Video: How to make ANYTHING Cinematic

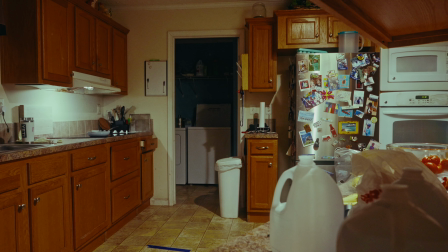What's going on, filmmakers? My name is Zay, and today I'm going to show you how you can make anything cinematic.
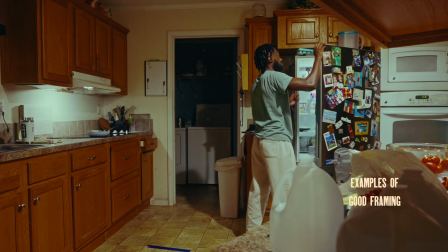Let's get started. To make anything cinematic, you just need to focus on a few key ingredients.
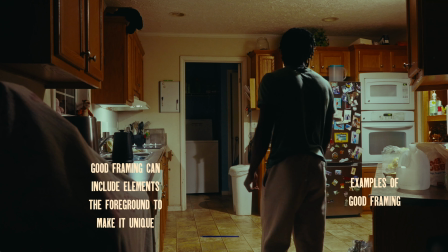Ingredient number one is your establishing shot. The establishing shot is used to give the audience a reference point for where the setting will be during a scene.
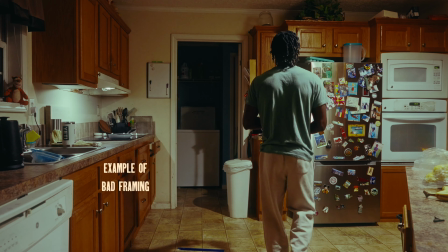Ingredient number two is your framing. The way you frame your scene can help guide the viewer throughout the scene.
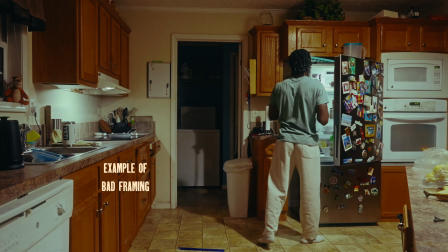This goes along with your establishing shot. These two work together.
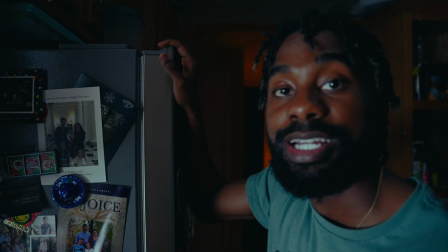Ingredient number three is your detail shots. These would be your close-up, extreme close-up, medium close-up, things like that.
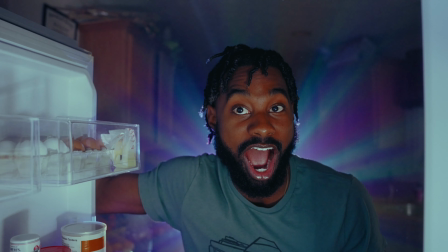Whatever you want the viewer to pay attention to. These detail shots can be very dramatic.
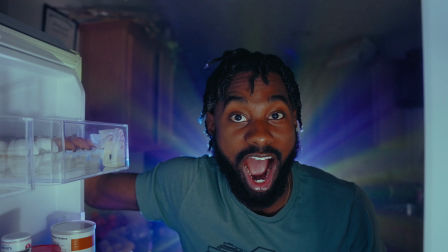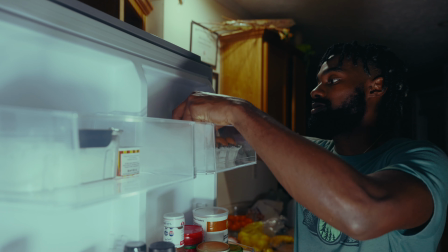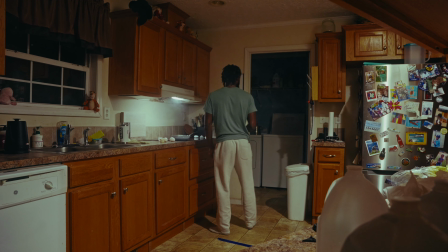Or they could just be simply you getting your eggs out of your fridge. It's all based on the story you want to tell. Ingredient number four is lighting. The way you light your scene will make or break your shot. See how this looks with house lights on versus the only light I need on? House lights is essentially like your stage lights. Yeah, that's just what house lights is, just a term. Finally, ingredient number four is something that you don't really think about unless it's bad. And that is sound design. Sound design can be the factor that takes your video from a YouTube video to a cinematic Transformers film by Michael Bay.
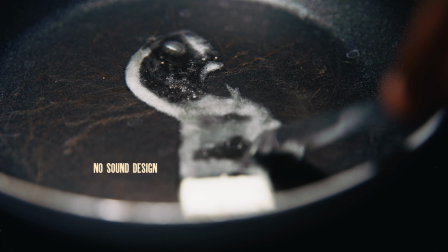Okay, maybe not that, but you get the point. Just listen to the difference here.